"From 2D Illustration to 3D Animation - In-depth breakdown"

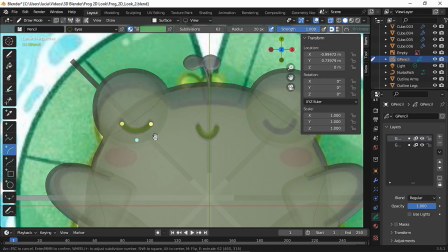(20:51)
I drew the eyes in a new layer so I could add a mirror modifier to that layer only, and that way I didn't need to draw both eyes. For the cheeks, I changed to a fill material and I used the circle tool and I added another mirror modifier.
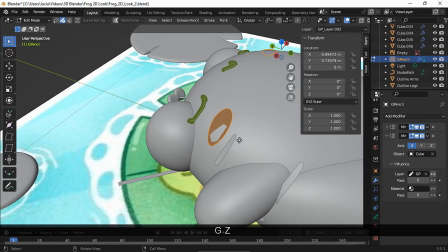(21:08)
Since the cheeks were too close to my model, I had to move them in edit mode just a bit.
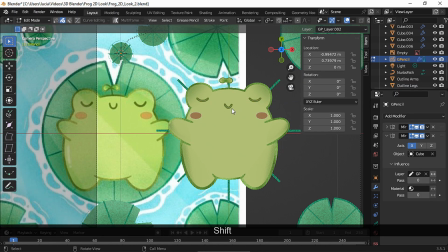(21:15)
I also placed the eyes and the mouth a bit higher and I polished
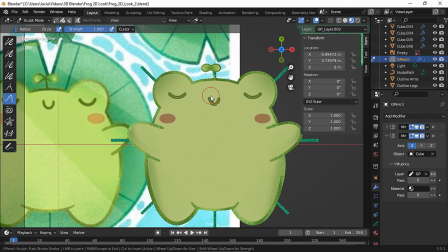(21:20)
the shape of the mouth a bit with the graph brush in a sculpt mode.
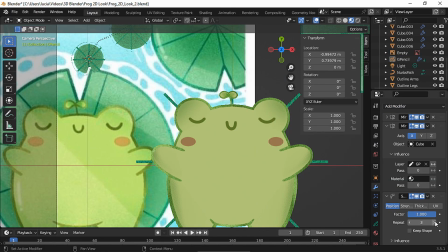(21:25)
After spending some time with that, I also added a smooth modifier to make the lines a bit more fluid.
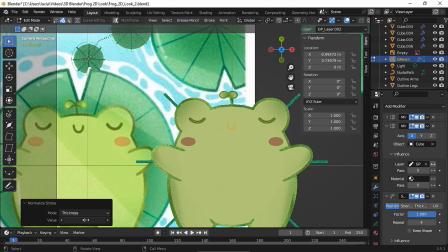(21:31)
I thought the mouth needed to be a bit thinner, but instead of drawing it again, I used the normalize thickness tool.
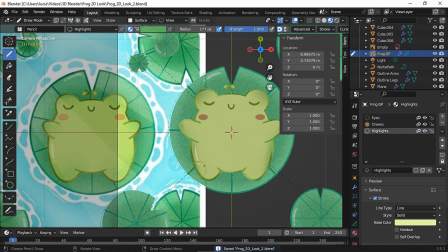(21:39)
Then I drew this highlight using the draw tool. As you can see, each face stroke was drawn in a different layer, and for the frog highlight, I lowered the material's alpha value to match the look of the illustration.
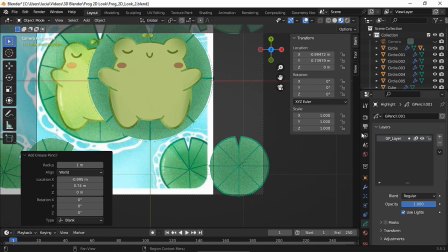(21:53)
To create the lily pads highlight, I needed a new grease pencil object, you'll see why in a minute.
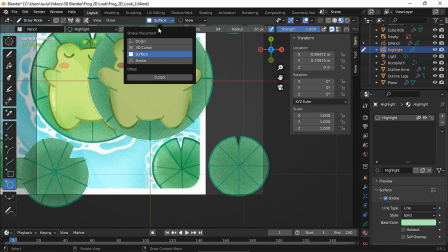(22:00)
I sampled the color and I also drew in surface mode using the draw tool.
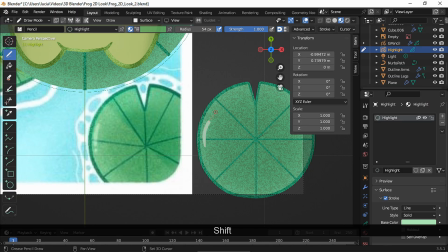(22:04)
Pressing shift while using the draw tool helps to get smoother lines.
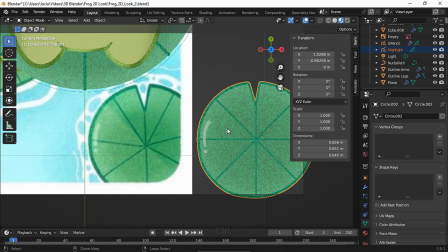(22:09)
And I parented this grease pencil object to the lily pad so they move along.
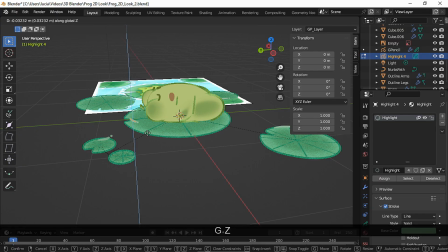(22:14)
Then I added another grease pencil object to draw another highlight, and I parented to this big lily pad.
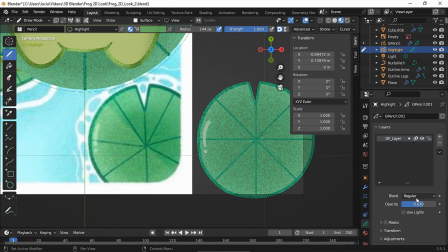(22:22)
And in this case I changed the opacity of this layer instead of the material's alpha value,
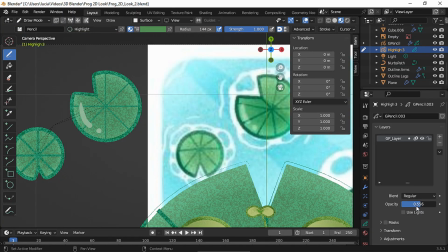(22:27)
so I could choose different values for each highlight.
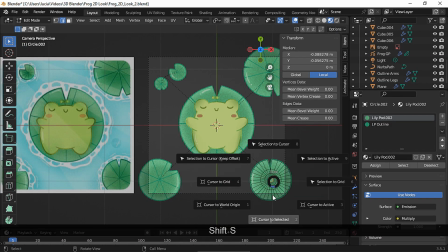(22:31)
After having most of my 2D look done, I wanted to make this scene come to life.
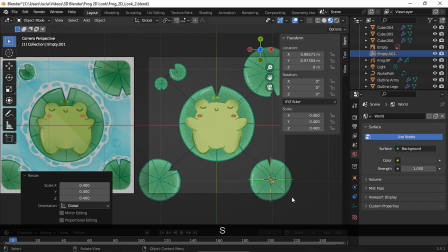(22:37)
To animate the lily pads, I started by adding an empty for each lily pad, and I parented each empty to each object.
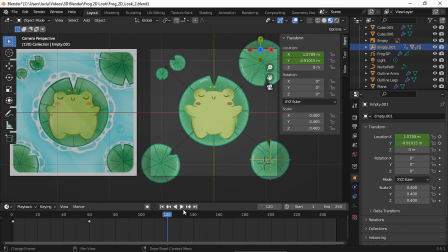(22:45)
My idea was to create a tranquil pond, so I decided the movements needed to be slow, and to achieve that, I created a slow-paced animation by moving the X and the Y axis,
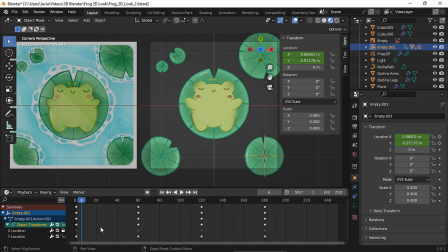(22:57)
and I duplicated the first keyframe and took it to the end to create a loop.
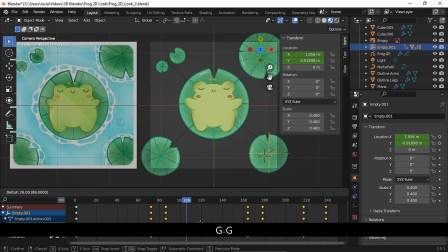(23:02)
Then I moved only one of the axis keyframes to break the movement a bit, and I spaced the keyframes so the animation was even slower. And I played around with the interpolation. Here is where I decided how many frames my animation was gonna last,
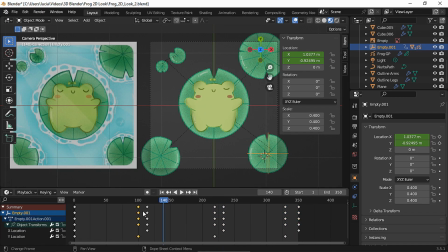(23:19)
and I had to move the keyframes again so the motion lasts the entire timeline, and I spaced the keyframes a bit more to make the motion even slower.
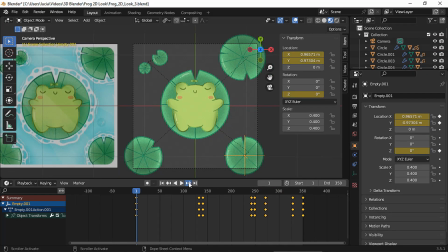(23:28)
As you can see, we have a rocking or swaying movement that goes to the right and then comes back to the left. I ended up animating the rotation as well, so the movement feels a bit more natural. Then I repeated the process to animate all the other lily pads.
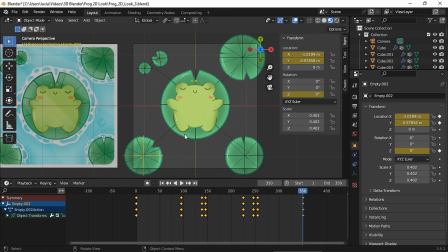(23:46)
And as you can see, some objects move to the left first and others to the right, so the animation feels a bit more natural.
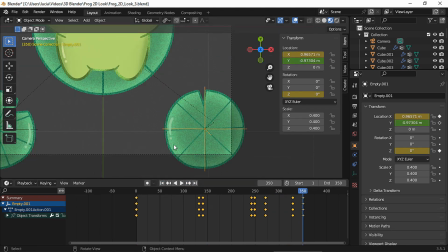(24:01)
And I had to parent the grease pencil objects to the empties so they move along as well.
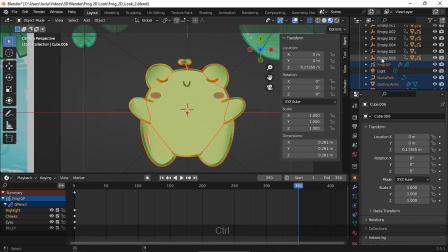(24:08)
Afterwards, I had to parent the frog to the empty that was animating the lily pad, where the frog was sitting to make sure they moved together. To make the frog move, I needed an armature, so I started with a bone,
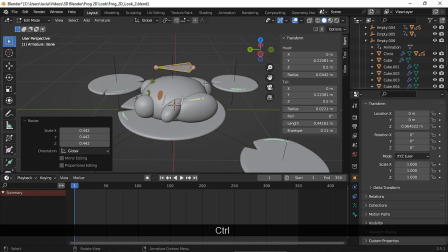(24:22)
and after placing it in edit mode, while still in edit mode, I pressed Shift A to add a separate bone.
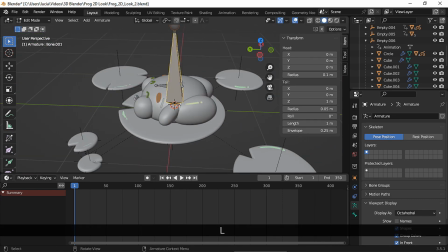(24:30)
And by pressing L, you can select one bone only to place it in edit mode without moving the other.
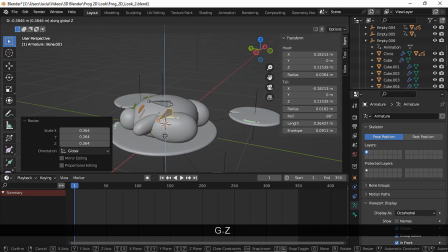(24:36)
Then I named the bone, and this step is important, you will see why in a second.
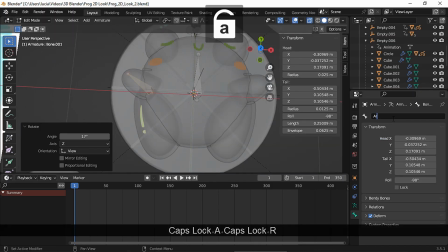(24:41)
And the name you pick also matters. As you can see, I used a standard suffix, in this case _L for left side bones.
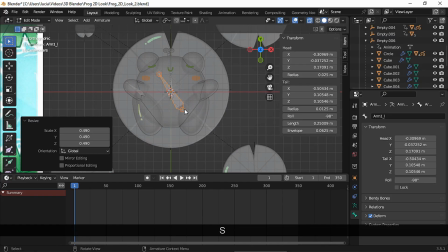(24:50)
And then I added a third bone, and I had to name this bone as well by following the convention I just told you about.